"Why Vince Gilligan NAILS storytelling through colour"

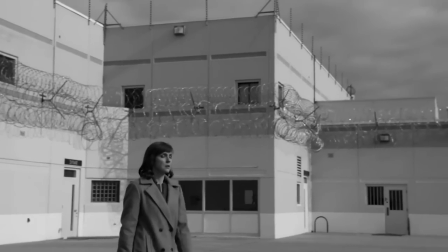(4:04)
So every season of the show starts off with a flash forward showing Saul's life after Breaking Bad and his life is not good.
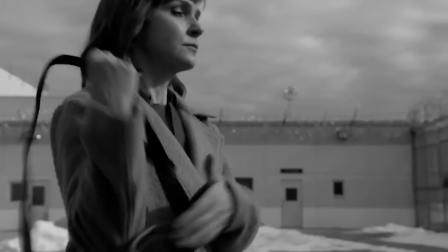(4:12)
These flash forwards always have a black and white filter to make it clear that we are in this different timeframe.
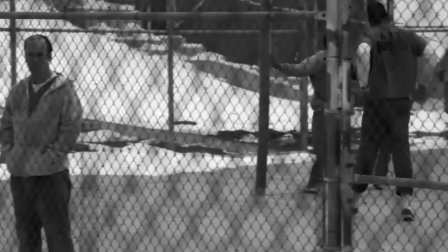(4:17)
So how does the show use that to create tension with color? Well, it's in the intro. Every season of Weather Call Saul, the intro becomes more and more black and white.
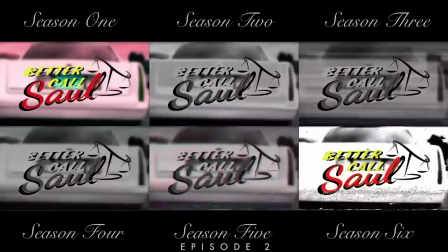(4:26)
To show us that this horrible future is coming closer and closer. This keeps the audience on the edge of their seats.
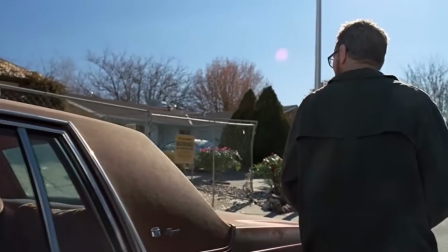(4:32)
Because we want to know how we get to the terrible future. Well, we kinda already know because Raking Bad, but you know what I mean.
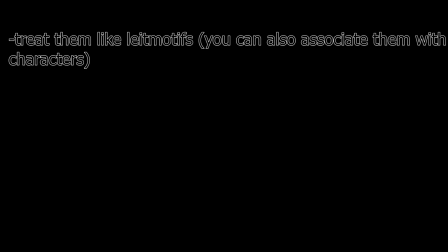(4:39)
So quick recap as always. Treat your colors like you treat leitmotifs. That means use them at important moments in the story to enhance scenes by giving them more meaning. Use colors a lot in the beginning of your story. You have to make it clear what every color stands for.
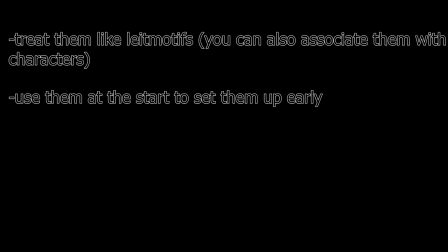(4:56)
Because if you don't, all the time and effort you put into your colors will be for nothing. Use storytelling through color in different ways to give the audience multiple interpretations. This one sounds easy on paper, but it's actually the hardest one to pull off.
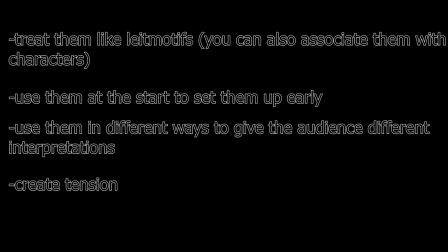(5:12)
And lastly, use it to create tension. This one is really situational and it's really unnecessary, but if you wanna have some fun go for it.
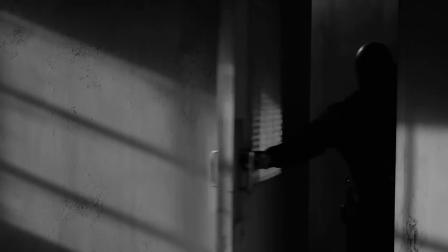(5:21)
There are not a lot of examples for this, Better Call Saul's intro is the only one I can think of so this one is also gonna be hard.
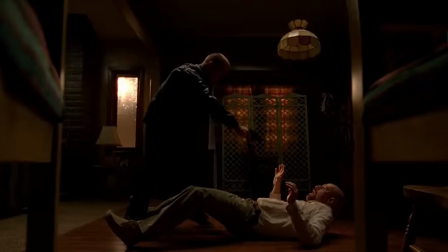(5:28)
I'll tell you what I would do if someone put a gun to my head and asked me how to create tension through color.
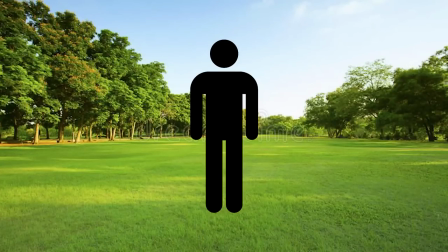(5:34)
I would start my story by showing something terrible that is associated with a surge in color. color.
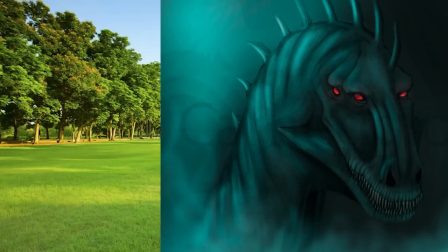(5:39)
For example, someone gets killed by a big blue monster clouded in blue mist.
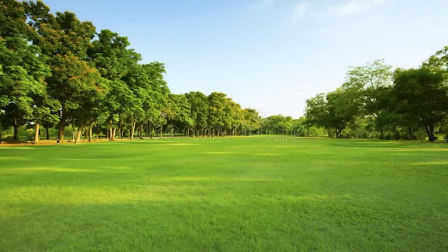(5:44)
After that opening, I would pretend the color doesn't exist so that the audience is relieved that the monster is gone, until the moment where I would want to use this color to create tension. For example, our hero is suddenly surrounded by blue mist.
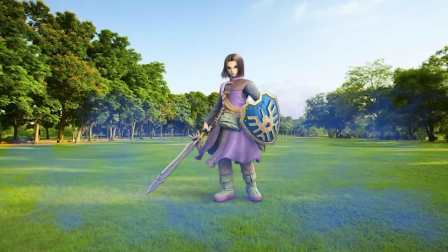(5:57)
Now there is a lot of tension, because we associate the blue mist with the monster, so we're in the edge of our seat, because we know the monster is coming.
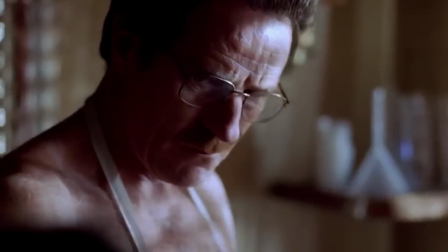(6:06)
That's how I would do it. Anyway, I hope you learned something from this video. I certainly did.
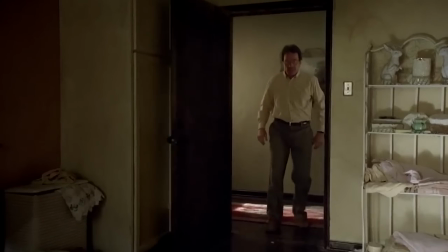(6:11)
Vince Gilligan is a master at visual storytelling and we can all learn a lot from him. This will probably not be my last video about his incredible TV universe.
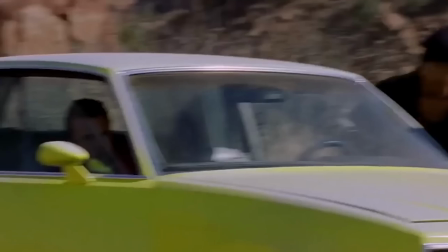(6:20)
See you in the next one!